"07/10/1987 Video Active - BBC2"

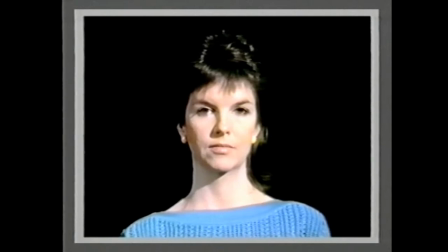10:52 Remember, as well as just seeing the whole face, we want to create depth by having different lighting levels.
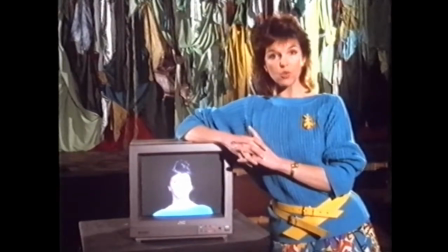11:00 Well, now the face is properly lit, but we still have a problem. With just two strong lights directed onto the face, you run the risk of merging into the background,
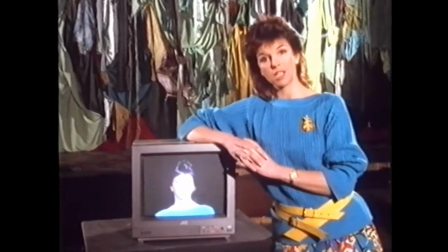11:09 or in the case of a very dark room like this, of just not seeing any background at all.
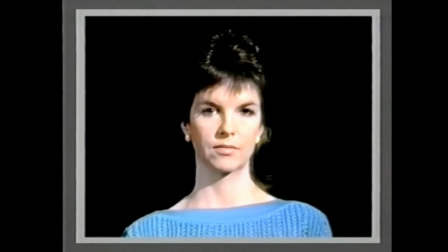11:14 The solution? Simply throwing some light onto the background.
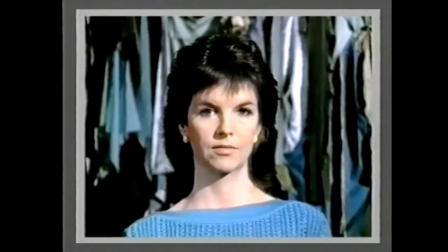11:18 Now both myself and the background are properly lit, and the whole picture has that feeling of depth. Now we've used proper film lights, but what do you do if your only extra light is a single video lamp at home?
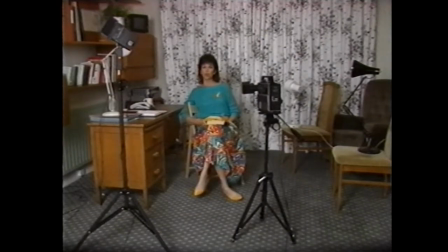11:36 This room is probably more like your own living room, except that we can make everything much brighter by switching on that video lamp there, fitted with a 1,000-watt bulb.
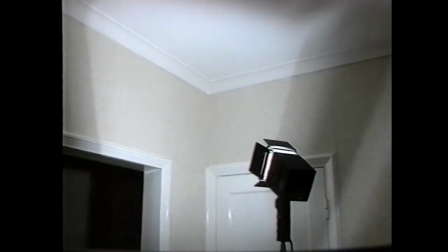11:46 You have to experiment to find the best position for it, but it's usually a good idea to bounce it off the ceiling or into a corner, wherever it's white or very light.
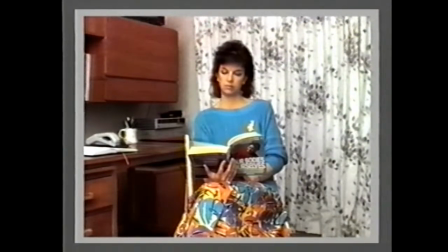11:57 As you can see, it's much better than using no lights, and there is some shadowing, but it still looks pretty flat.
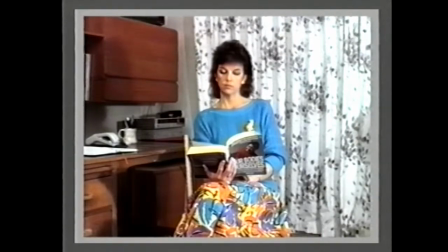12:04 So we add another lamp to highlight one side of the face. Now you can see real contrasts, and the picture looks more interesting.
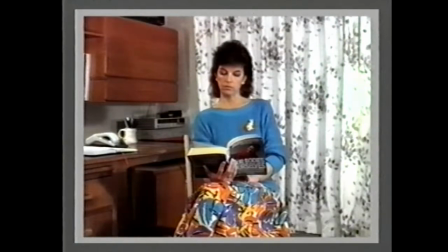12:14 If you add a couple more domestic lamps, you can change the background lighting to get a really full effect with plenty of depth.
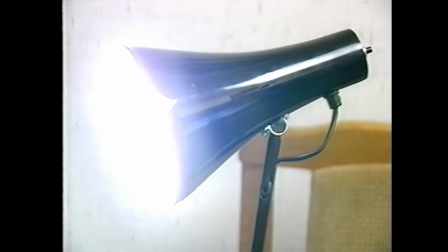12:23 The key lamp we used to create the highlights is just an ordinary desk lamp, except that instead of a 60 watt bulb, we fitted a 275 watt photo flood, which obviously makes it much brighter. But remember if you do use a photo flood, not to leave it on for too long or the whole lamp will overheat. Again, you have to experiment to find the best position. Just keep fiddling and moving it around and looking at the TV screen until you get the effect that you want. And really, these two lamps on their own should be perfectly adequate because the video lamp itself will provide some general background lighting. Obviously, if you can add a couple of extra background lights, all well and good because it'll give you that extra depth.
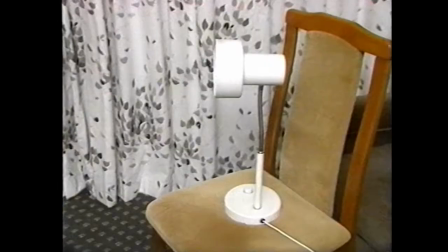13:05 And we've used a couple of desk lamps with ordinary light bulbs in them. But you could get some interesting effects if you were to use, say, coloured light bulbs. Now, so far, this has all been about getting lighting right. But let's just see what would happen if we were to play around with it a little bit.
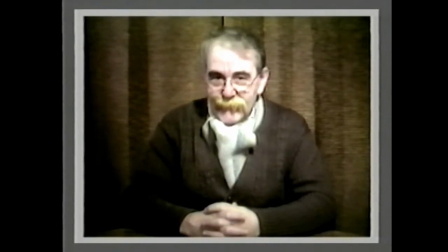13:23 I say, isn't this exciting?
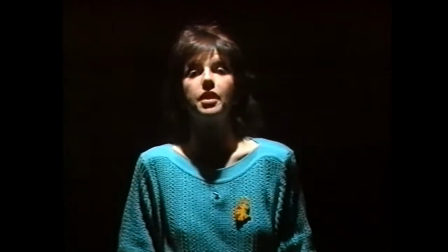13:32 In this setup, all the light is coming from above and it's making me look quite small and weak. all the detail
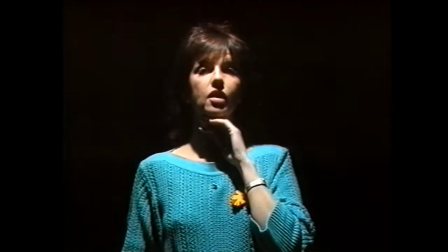13:39 has gone from the eyes and underneath the chin and there's a distinct feeling of claustrophobia lighting from below gives quite an eerie impression the shadows on the cheeks
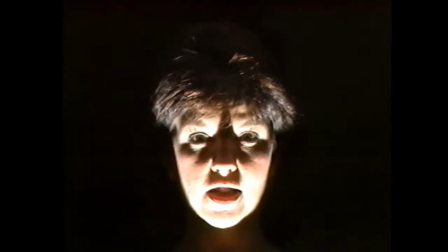13:51 accentuate the eyes and the effect is to make me more dominating and evil you can do lots with light to create mood and atmosphere so don't be afraid to experiment
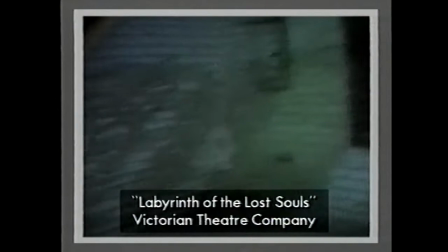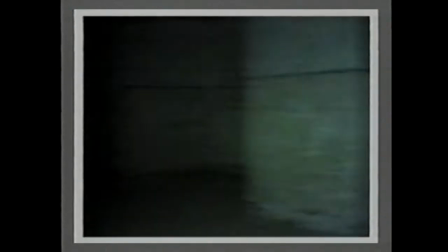14:13 the makers of this video have made exceptional use of backlighting to create ghostly characters
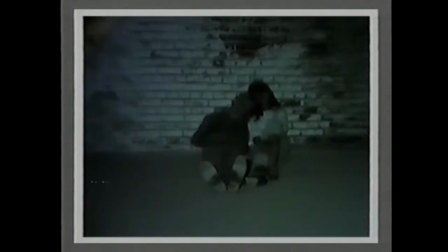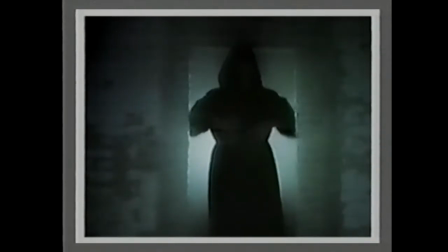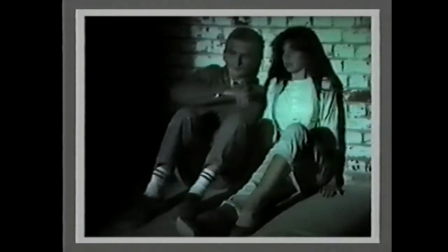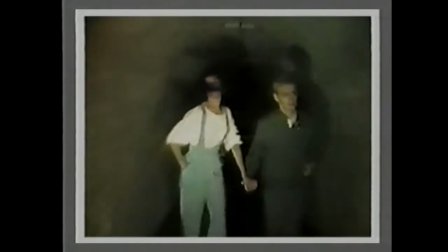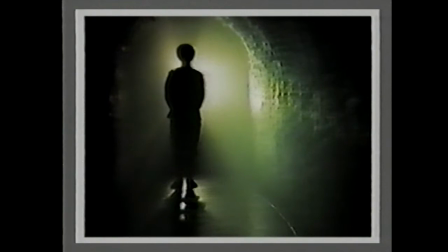14:46 to create a sinister effect a single 500 watt lamp was placed at the far end of a smoke-filled tunnel behind the actors playing the ghosts